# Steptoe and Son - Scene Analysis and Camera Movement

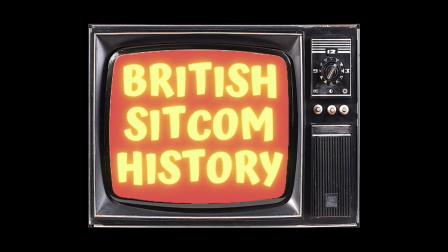0s
Hello and welcome. Today I want to have a look at a scene from Steptoe and Son and take a closer examination of how it was filmed.
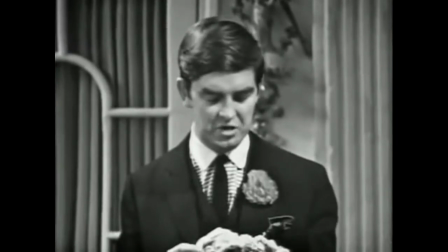7s
So sitcoms in general are pretty straight down the line when it comes to direction and blocking, basically just point the camera at the actors and cut between them as they converse.
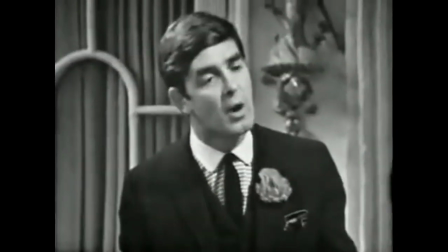15s
What we're going to look at here is a demonstration of how much you can do with a standard three camera set up to really help tell the story cinematically.
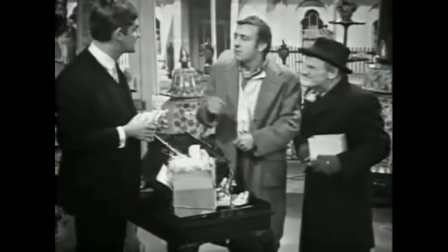23s
So the episode we're looking at here is called Cross Swords. It's episode two of series four.
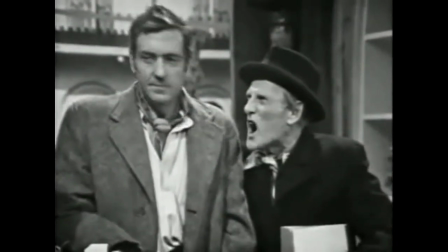28s
That's when the show was at the absolute height of its popularity. This was in 1965, and the show was filmed as live in front of a studio audience.
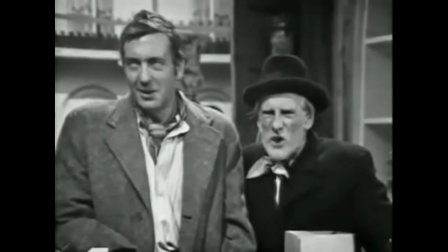35s
So any movement of the actors, camera movement, had to happen in real time and was carefully rehearsed beforehand.
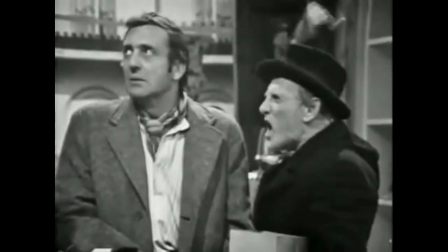41s
No second takes, no pauses between shots.
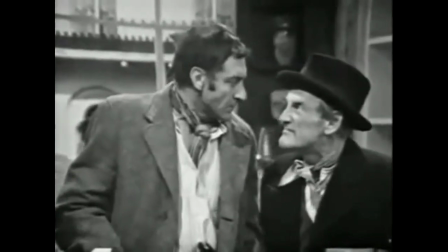45s
I'll get on to the practicalities of how that was achieved later, but first let's have a look at how the director Duncan Wood chose to film this scene in a way that adds to the narrative,
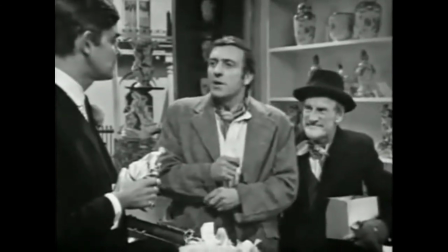53s
over and above simply showing the action. So, this is a scene where Harold and Albert are visiting an antique dealer to try and sell a figurine that they've picked up on the round.
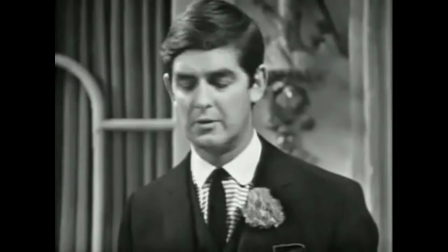61s
Let's jump in at the point of the scene where the antique dealer gives them a very lucrative offer for their piece.
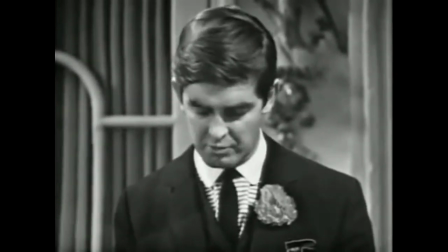66s In death basis I'm prepared to offer you, oh, £200.
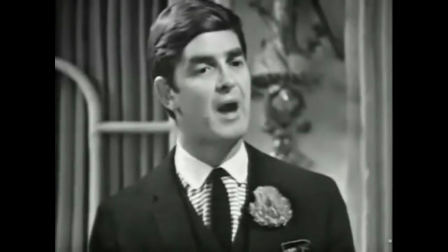72s £200 for that.
Straight away we jump to close-ups to get the reactions of both Albert and then Harold.
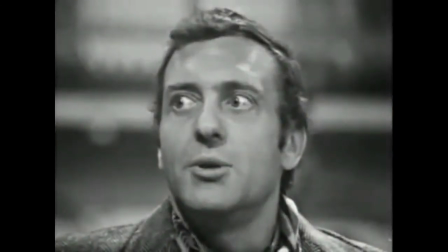77s
This specifically focuses in on their response in order to increase the intensity of that sense of shock that they're having.
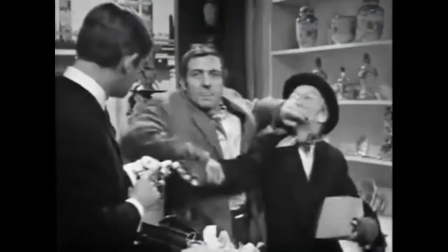85s
We cut him back to Derek Nimmo and he's just in a standard mid shot because this particular moment is not as intense for him.
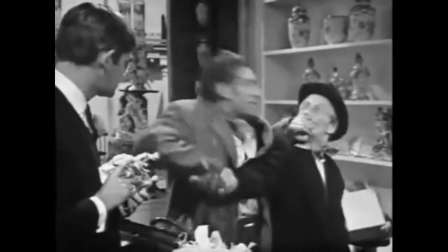91s
We then have significant character movement, Harold and Albert retreat to the other side of the room to confer.
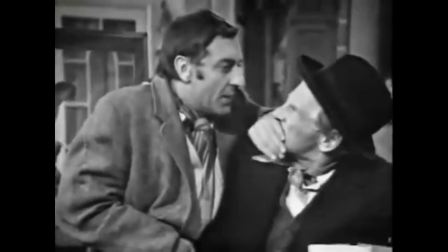95s
We already have a camera ready to catch them as they move to their new mark and this shot really creates a sense of depth in the scene,
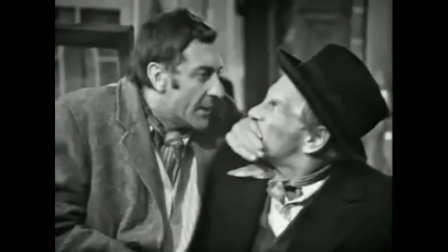101s
which in itself is quite unusual for things set on these relatively small stages.
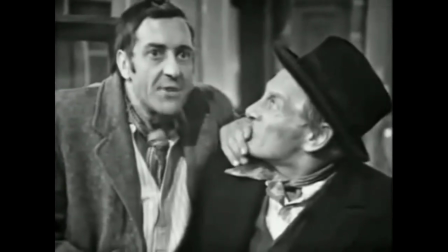106s
They settle into quite a tight shot to encompass them both, which continues to heighten that intensity of the moment.
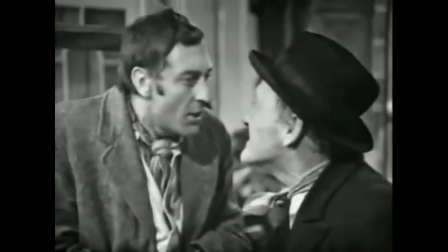111s
But we've still got Derek Nimmo pottering around in the background. We've got the focus on the characters without losing the sense of the bigger picture.
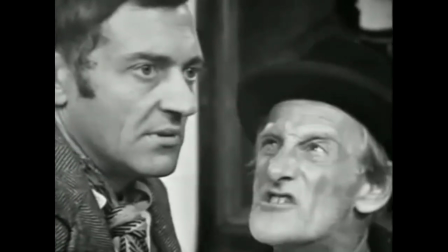119s
Then we go even further, switching to this very tight two-shot, as Harold wistfully imagines his impending riches, and Albert implores him not to be greedy.
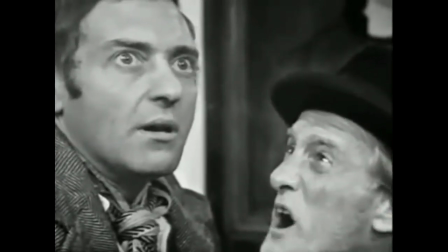127s
There's a palpable energy to this scene that comes from Albert pulling on Harold's arm, having the actors so closely positioned together, and keeping that dialogue running continuously.
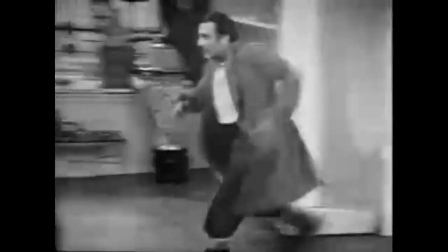136s
There's no time to pause, no time to think straight, and getting in so close to the action helps to drive this urgency with an almost claustrophobic feel that should put us, the audience,
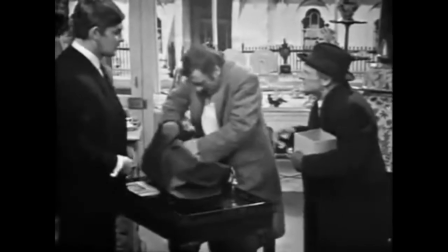145s
into that excited and slightly panicked mindset of Harold.
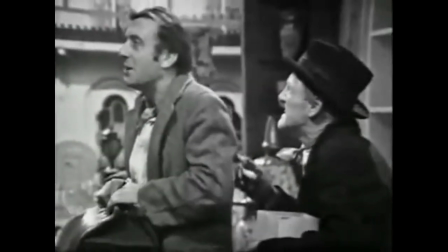149s
Then finally, we break away, and Harold runs back to the starting point where we get back to a more standard three-point camera system with this central master wide.
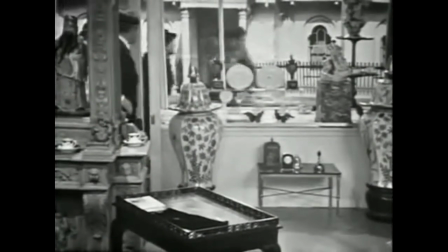157s
It's a fantastic demonstration of how the method of filming can affect and enhance what we experience on an emotional level,
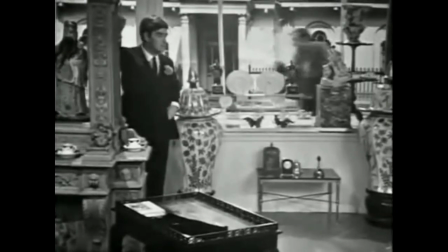164s
perhaps mostly in a subconscious way, to add to the more obvious appeals of the script and performance. And if you're interested in the technical side, I will now try and give some idea of exactly how this is done. So, standard setup at the time, and still today for traditional stage set shows, is what they call a three-camera setup.
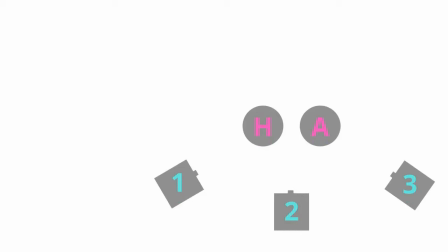184s
This basically means that there are three cameras pointed at the action. One on the left, one in the centre, one on the right. So early in the scene that we're looking at, we get a very clear example of how this works. Here we have Harold and Albert Steptoe in an antique shop. So we establish a master wide on the central camera, it's camera two,
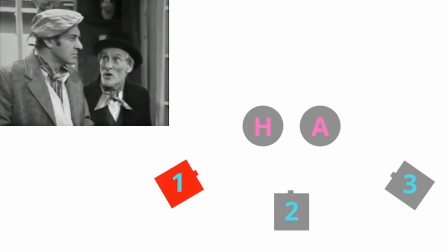202s
and then we swap between camera one on the left side covering the scene across the right, in this case focusing on Albert,
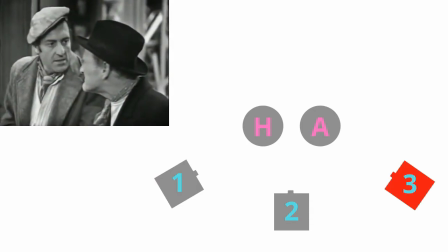208s
and camera three on the right covering the reverse on Harold. That's it, that's the three camera setup in a nutshell.
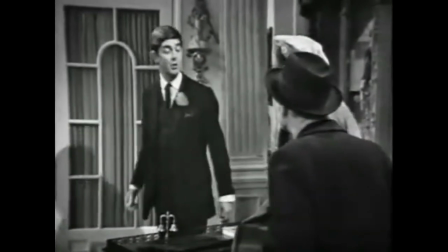215s
So let's jump back to that later part of the scene. Now we've introduced Derek Niamo as the shop owner, a third character and a third point of focus that the cameras will have to cover.
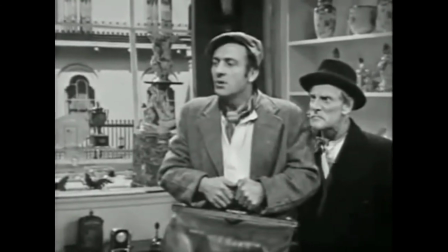224s
That's not too much of a problem though, until we get some character movement. Now bear in mind these cameras are really quite big.
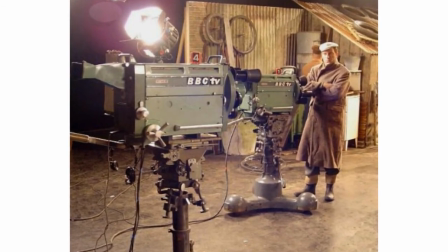231s
They're mounted on wheels and have several ranges of motion, but they are bulky things with generally only one operator at a time.
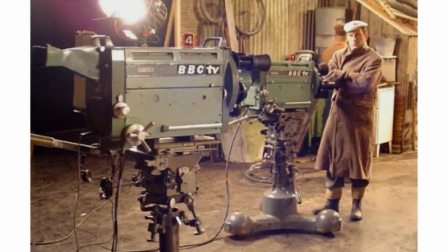237s
They also have several cables running from them leading to the power source, as well as an output where the director and editing team will be watching.
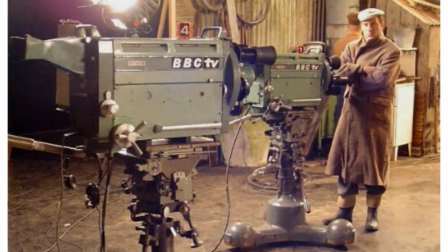244s
And because of all these cables, that means they can't cross each other.
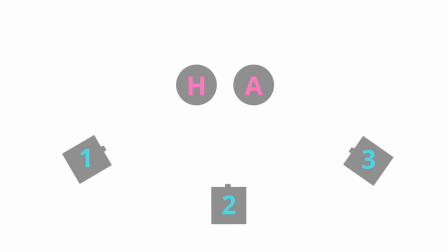248s
The order we had them in, one, two, three across that scene, will have to remain that way. but they can move within the scene as we will now see.
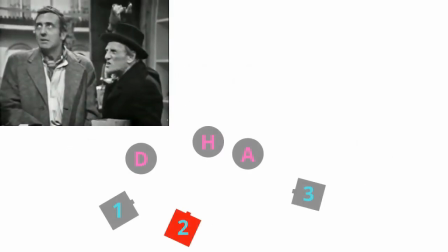256s
So here we are back at the scene we saw earlier and this time we'll figure out what the cameras were doing.
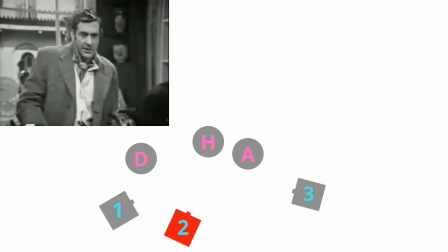261s
We start here on camera 2, mid shot on the step toes,
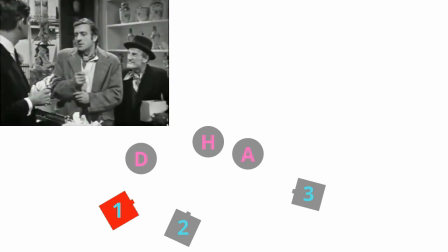265s
cutting to camera 1 which gives us this more dirty over-the-shoulder feel that sets the characters more in the space in relation to the shop owner. During this time camera 2 is repositioning to a close-up on Harold.
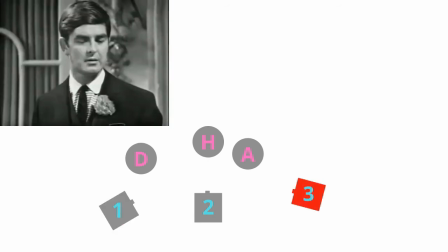277s
Now we switch to camera 3, a a simple shot of Derek Nimmo, while camera 1 repositions to a close-up on Albert for the reactions.
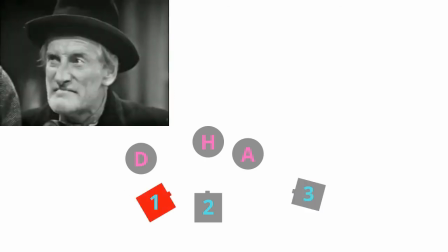284s I'm prepared to offer you, oh, £200. £200 for that?
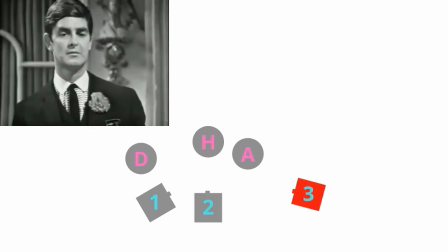291s Well, it's a fair price. £200? Oh, well I suppose I could stretch it a bit, alright then £250.
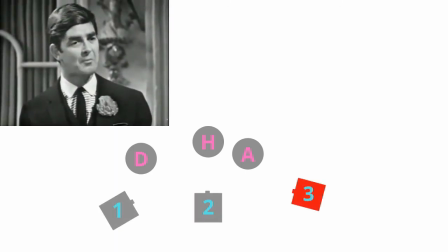298s £250?
And while we focus on Derek Nimmo again, camera 1 moves back to the over-the-shoulder to capture the bigger movement here.
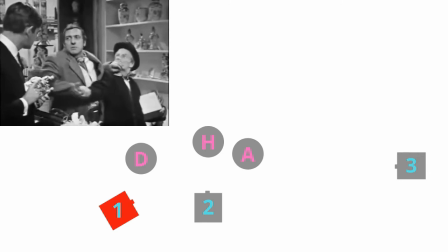307s
Meanwhile, camera 3 has shifted all the way to the edge of the set to capture the actor movement.
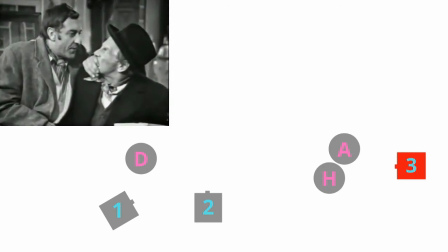312s
This requires the actors to hit specific marks as the camera operator will be setting up the shot before they are in it, and you will notice here after they settle a very slight move in to frame them closer.
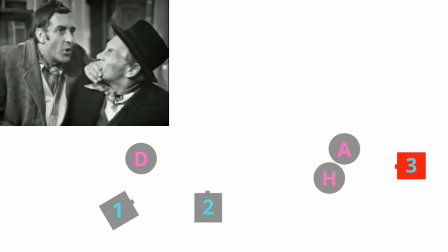322s
Generally speaking you don't want the camera moving while it's recording, but these types of small adjustments will happen.
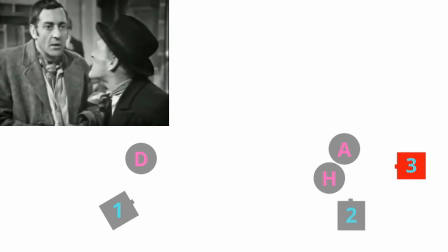327s Well, let's take the money. We only pay for five. Let's take it. No, no, no, no, it's fine.
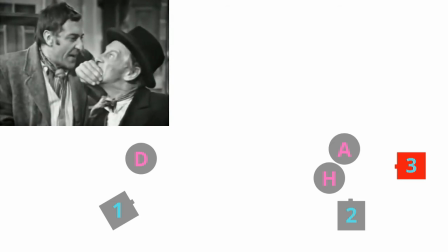332s We take it, we don't!
While this scene continues, camera 2 can position for a close up on the two of them.
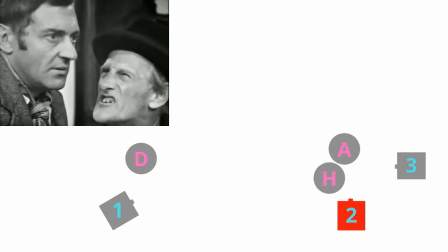338s Great, that's what it is.
Such a tight shot that the actors have very little freedom of movement before they start coming out of frame.
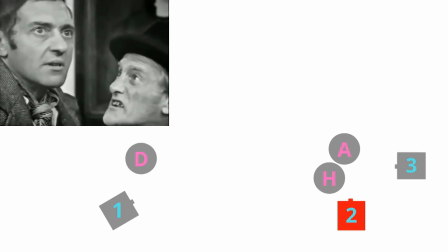345s
Fortunately the camera could make the shot after they had got into position so all they have to do is stay in roughly the same place.
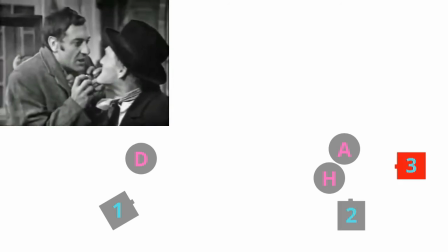351s
Then we have one of the quickest moves of the whole scene as we momentarily switch back to camera 3 so
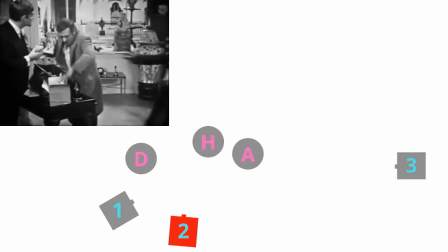356s
camera 2 can rapidly sweep across the stage to pick up as Harold runs back to the store owner.
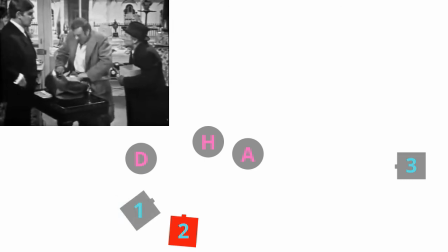361s
And just like that, we're back in that familiar setup with camera two as the main central master shot.
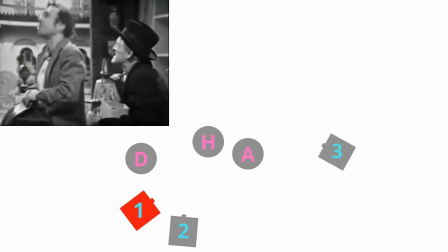366s
Camera one comes to a two shot on the step toes and camera three can leisurely set up for a shot at the door to zoom in for the punchline at the end of the scene.
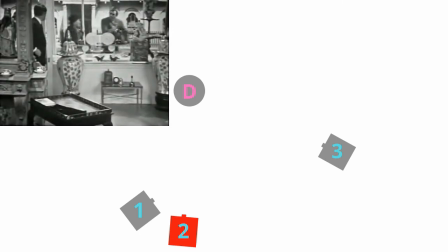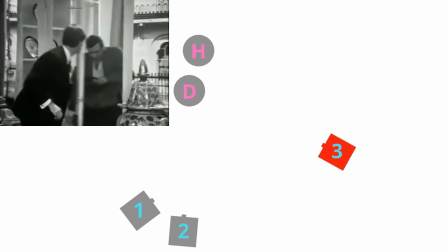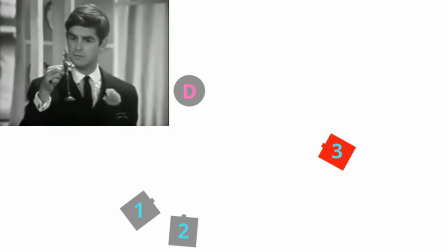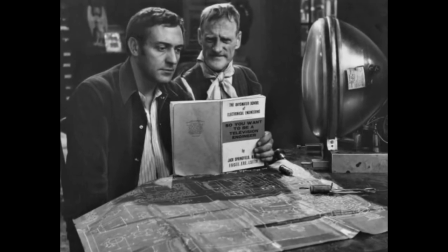400s
So there it is. As you can see, the more intricate and specific you want to get with your shot choices, the slicker your entire team has to be.
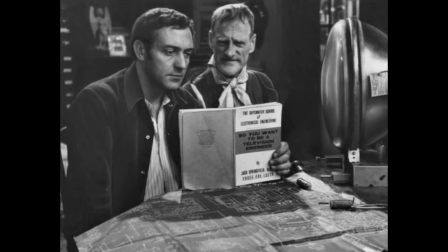407s
Camera operators, actors, the director and the editors, all working together to a strictly rehearsed routine. Thank you for watching, and I hope you found that interesting. This video was made in association with the British Sitcom History Podcast. It's, as you might guess, a podcast about British sitcoms. If you're interested in that sort of thing, give it a listen. Just search for it in any of the usual podcast places, or find us at Britcom Pod on your general social medias. Also check out the channel for further videos on similar topics.